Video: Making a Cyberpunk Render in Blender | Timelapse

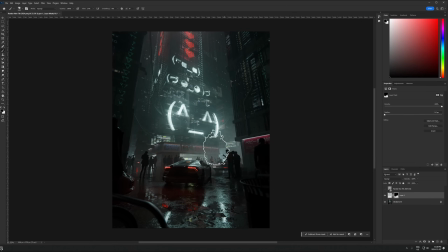(16:11)
So that's something I like to avoid is, you know, when you look at the picture for the first time,
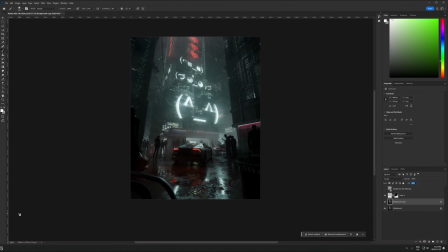(16:16)
I really want you to be able to tell very fast as a viewer,
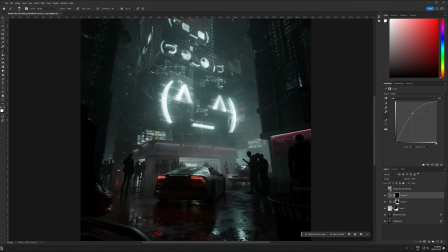(16:21)
like what is going on in the picture and I don't mean like the story necessarily like that can kind of
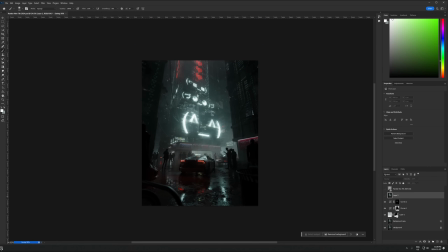(16:28)
be ambiguous but I want like all the visual information to be clear to the eye like I want you to be able to tell like okay this is clearly
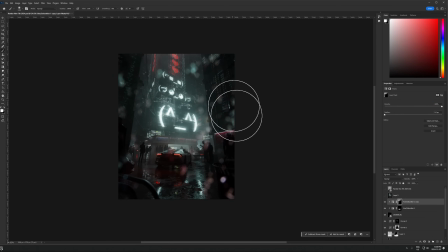(16:36)
a city there's a car there's there's a sign there and if it's like too much going on too much competing for like where your
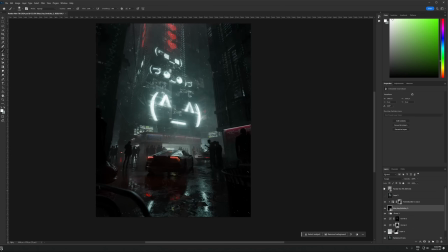(16:44)
attention goes it's just um it's just unpleasant to look at so I think that was kind of happening here so I did go back and I switched it
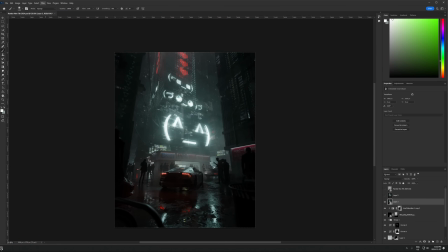(16:51)
up but honestly looking back it's not it's not that bad um it could have worked like this but I think it was better the the
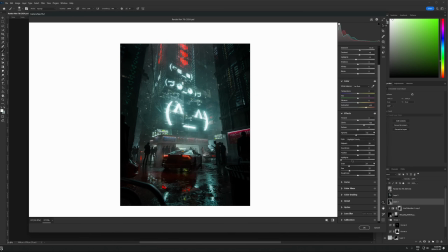(16:59)
result that I got afterwards but you can see me here doing these adjustments in photoshop because I was at the time feeling like okay this is the final result but um yeah I did end up sleeping on it taking a couple days away from it and then coming back and then um I
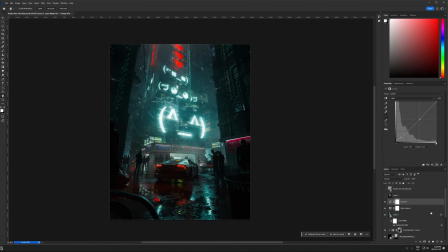(17:13)
think improving it so yeah sometimes that is a really good strategy is just literally take a break for a couple of days come back with a fresh
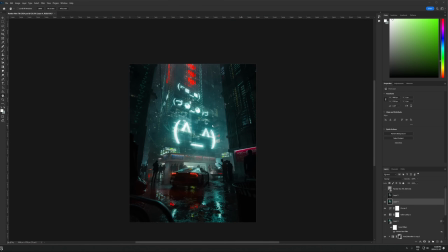(17:21)
perspective and then you can actually it's going to be much easier to make decisions rather than you know when you've been making an artwork for the
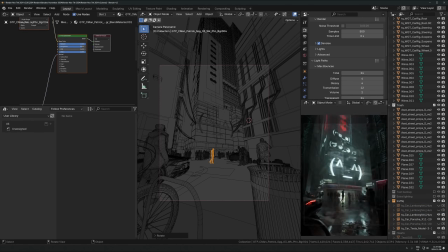(17:28)
last three hours you've been staring at the same picture it's like you get to this point where you don't even know anymore you don't even know what is
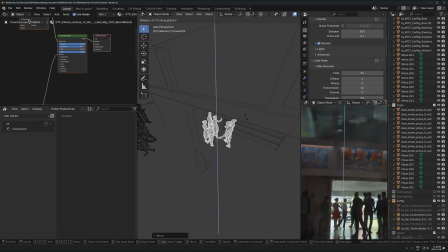(17:35)
good and what's bad and what looks good and like your brain is like so fried from looking at the same thing the same picture for
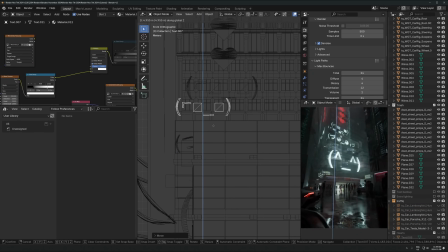(17:42)
like three hours that your judgment is like really really off um so yeah taking a break and coming back with a fresh perspective is really one of the best things you can do sometimes for like just overall judgment calls for the picture
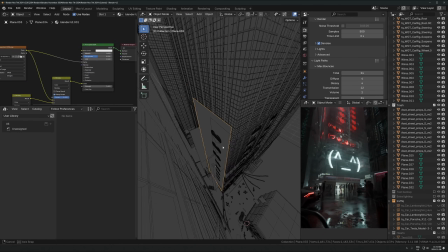(17:58)
one rule that i was definitely trying to follow consciously here was um basically the way i'm trying to balance colors so
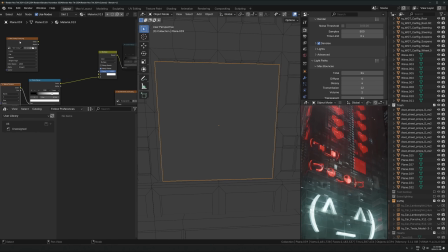(18:05)
what i'll usually do if you if you have multiple colors say you have like a red and a blue uh two like two different main colors in the scene so in this
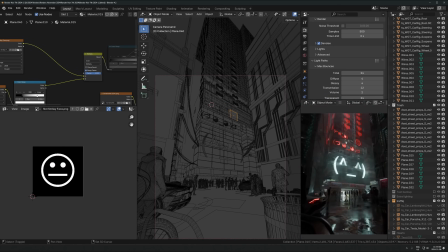(18:13)
case there's like the blue sign and the red things above it. I generally try and balance that in a way that it's like 80-20.
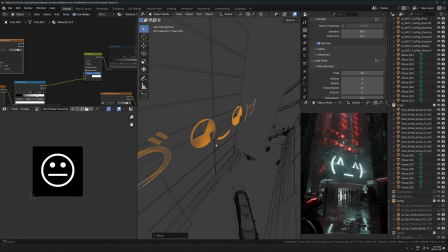(18:20)
So 80% one dominant color, so mostly blue in this case, and then like 20% an accent color that's like red that supports it.
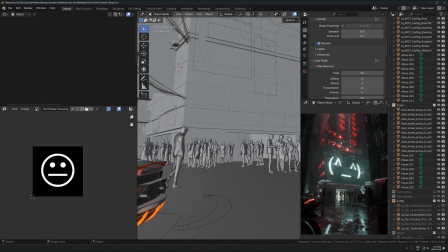(18:28)
And when you do it that way, rather than having it a 50-50 split of red and blue, for example, if you have it more 50-50,
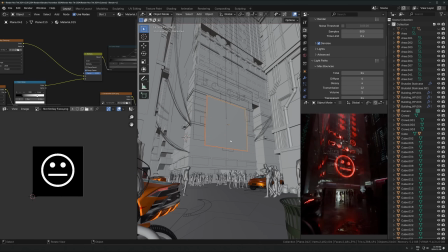(18:36)
it's almost like each color doesn't actually look as vibrant
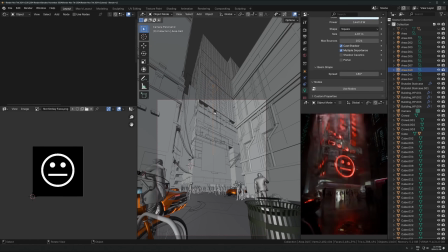(18:41)
as if you have it 80 20 so for some reason when you have like 80 blue
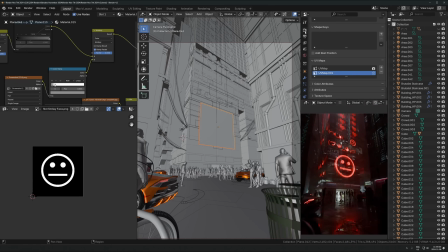(18:46)
and 20 red or it could be the other way around the the accent color actually makes both colors look more colorful
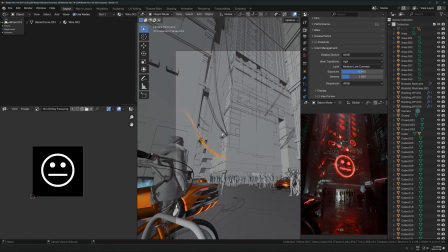(18:55)
in a way um and that probably has something to do with like the way your eye works i don't know the reason behind that but um anytime i do that i do
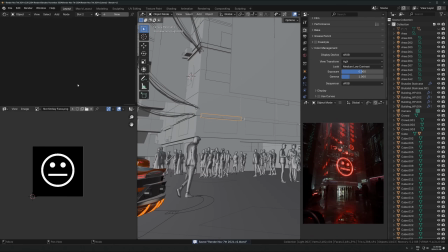(19:03)
find that like the colors just pop and look so much more extreme and vibrant when you do it that way and you you have like
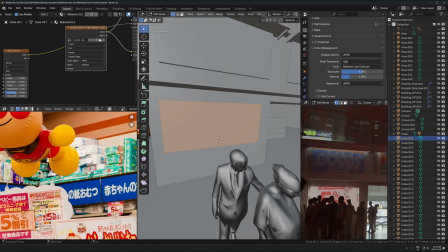(19:10)
one dominant side to the colors and then one supporting accent side that isn't
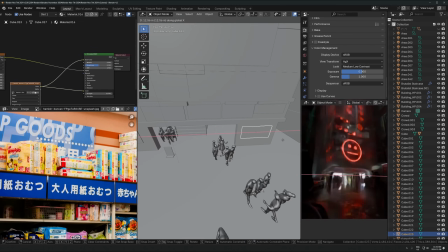(19:14)
fighting with that other color but it's just supporting it because it's like less dominant
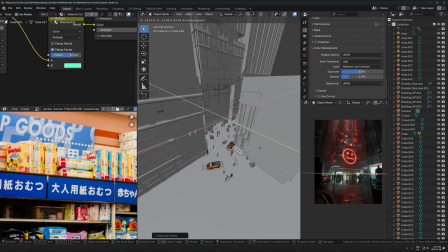(19:19)
than the other one um it just like you can kind of see here right right there right like when it's mostly red and then the accent
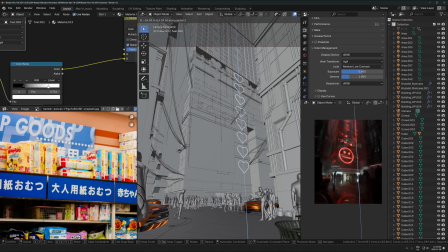(19:26)
is this nice kind of teal blue the teal looks so much more teal and the red looks much more red with it with it like that 80
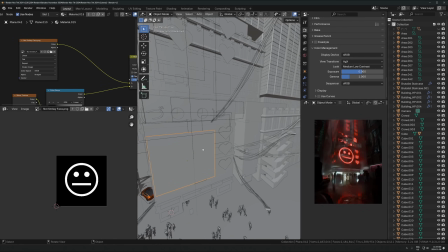(19:33)
20 distribution rather than if it's like 50 50.